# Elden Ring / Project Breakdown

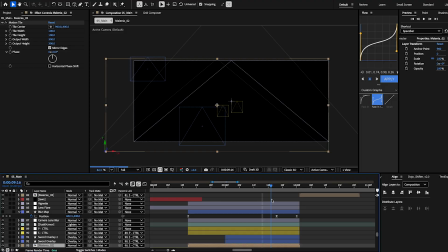(44:50)
we have her face being shown,
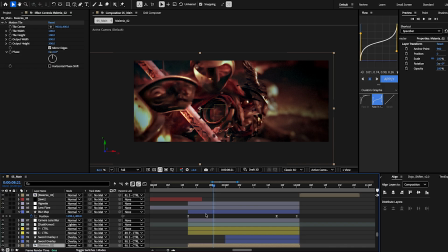(44:57)
and then we have this blur map
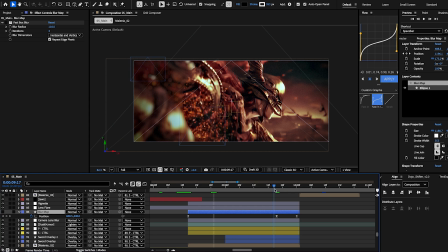(45:01)
going from showing her face to be showing the focal point of her sword popping up over here and
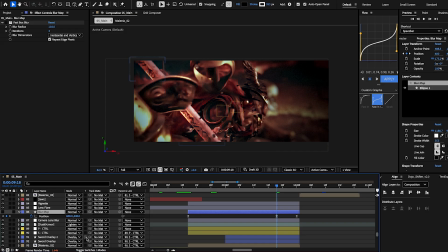(45:08)
dragging the viewer's eye from here to here. I know I'm kind of repeating the same thing over and over again, but the way we get that to blur properly is you make an adjustment layer and you add a camera lens blur.
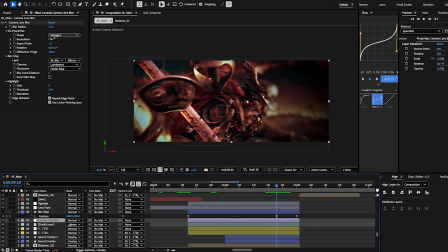(45:22)
The blur radius, there's no keyframes at all. I set the blur radius to 20. The shape's a nonagon, and the blur map is set to this blur map layer, or this shape layer that I renamed blur map. And also make sure you do effects and masks.
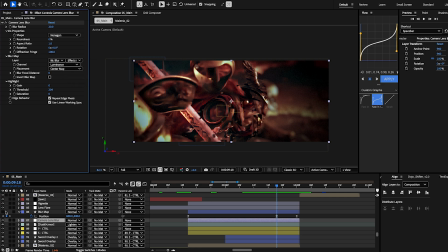(45:40)
And so it blurs the white values.
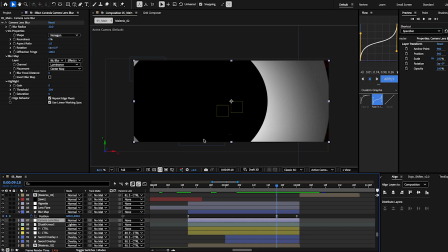(45:49)
So where it's black is the focal point. This is going to be clear, but this white out here is going to have the camera lens blur that's matte or layered to it. Sorry. Anyways, but again, it's got a sharp edge.
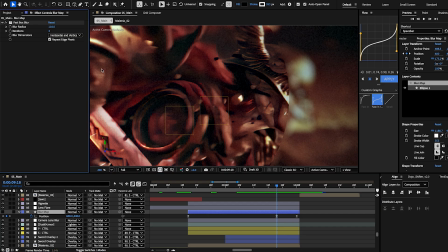(46:07)
So all you do is you add a fastbox blur to smooth out these edges.
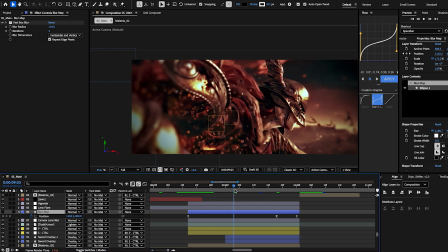(46:14)
So one more time, goes from showing her face to we have it moving here, showing the sword,
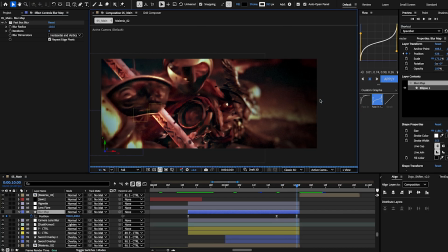(46:19)
and then it just like goes with the movement of her going to the right. I'm trying to think of what else.
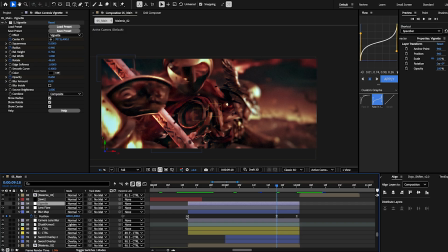(46:27)
I have a vignette here that I think is keyframed. Yeah, it's pretty much keyframed. Is it gonna show properly? No, vignette won't show, will it?
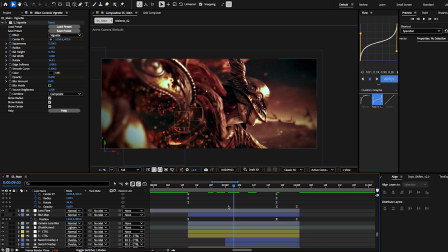(46:46)
But yeah, it's keyframed to do the same thing as this layer pretty much, where
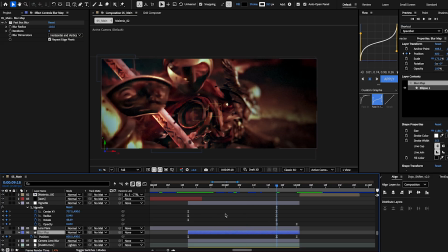(46:52)
it's just helping push that focal point onto this sword right here.
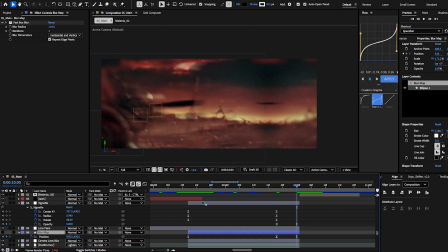(46:59)
And then it travels to the right. Or no, it doesn't travel to the right, sorry.
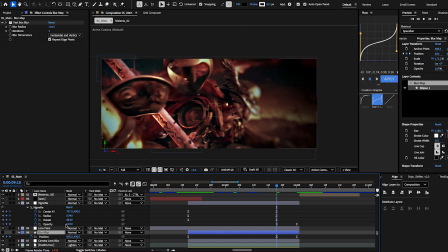(47:04)
I have an opacity keyframe where it goes from 0.65 to just 0.
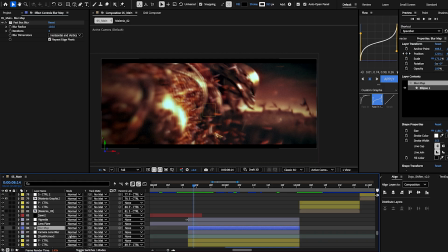(47:12)
And then the jaws opens up here. As you can see, there's 2 keyframes.
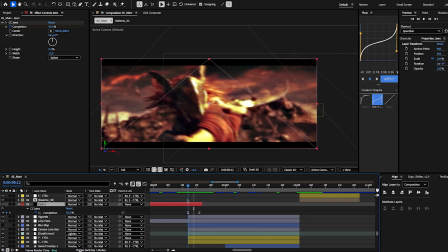(47:19)
So we go from this clip to it opening.
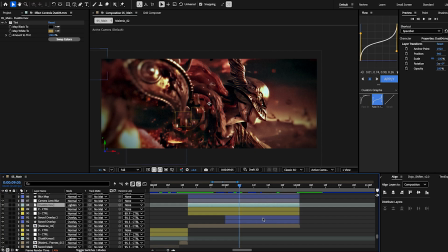(47:26)
Again, some dust. And then we have 2
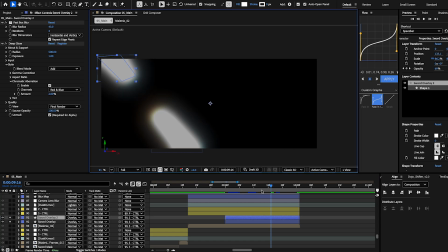(47:37)
shape layers that are there for the compositing of the sword.
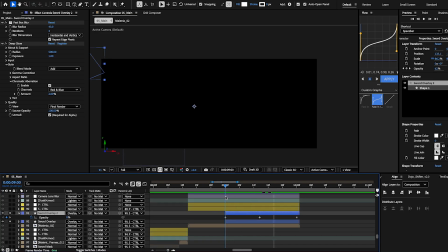(47:43)
The keyframes are just on the opacity, so it's there to highlight the sword coming out.
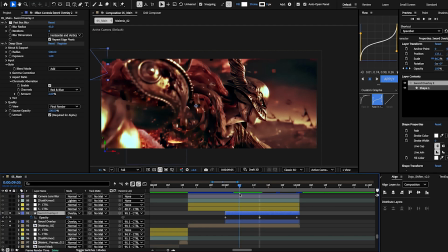(47:50)
You can't really tell. Here, I'll turn them off.
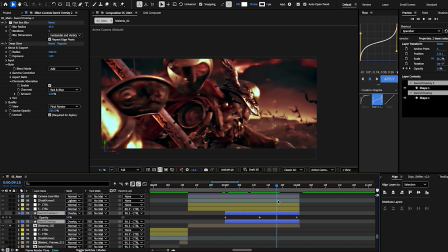(47:58)
So this is what the base clip looks like, but I wanted to highlight them a little bit, and it's pretty bad. They're set to overlay. They've got a fastbox blur and a deep glow.
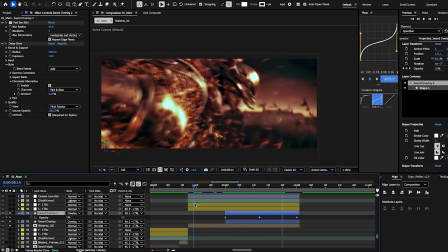(48:09)
Again, just to help people realize, okay, we're going from her face, the sword comes out,
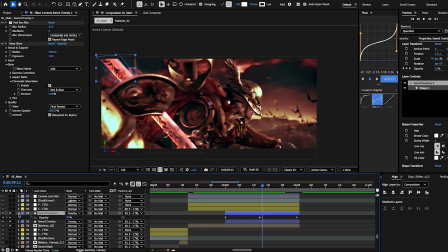(48:15)
and so I wanted to highlight it where people could really tell that that's what they should be looking at this point.
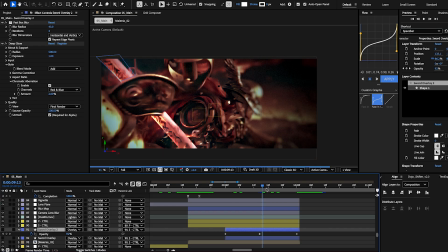(48:22)
And the vignette helps that. So just to turn it off of the actual clip again, it would be pretty dull, but it helps.
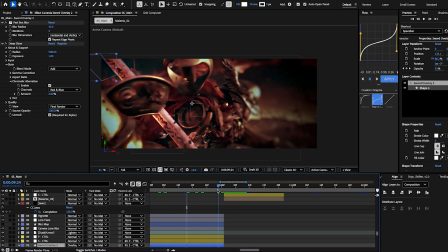(48:30)
Again, it's not perfect, but yeah. So we have the motion going that way.
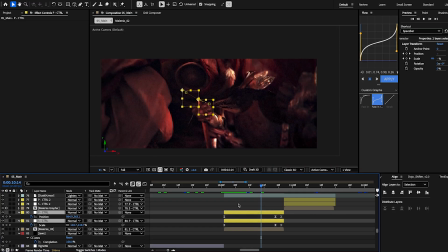(48:36)
We have her landing, just some basic keyframes of they're actually set to just nothing, but this keyframe zooms in on her face more.
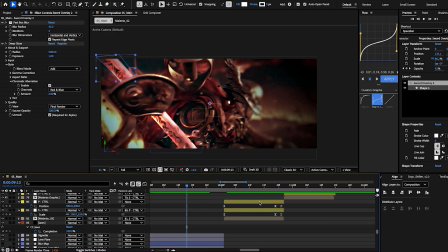(48:49)
And what you can do is on Mac,
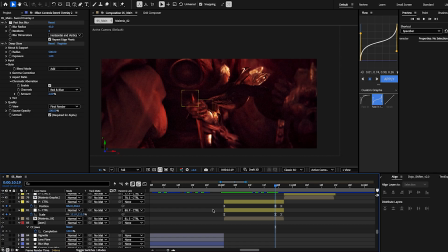(48:56)
it's Option and the like parentheses button.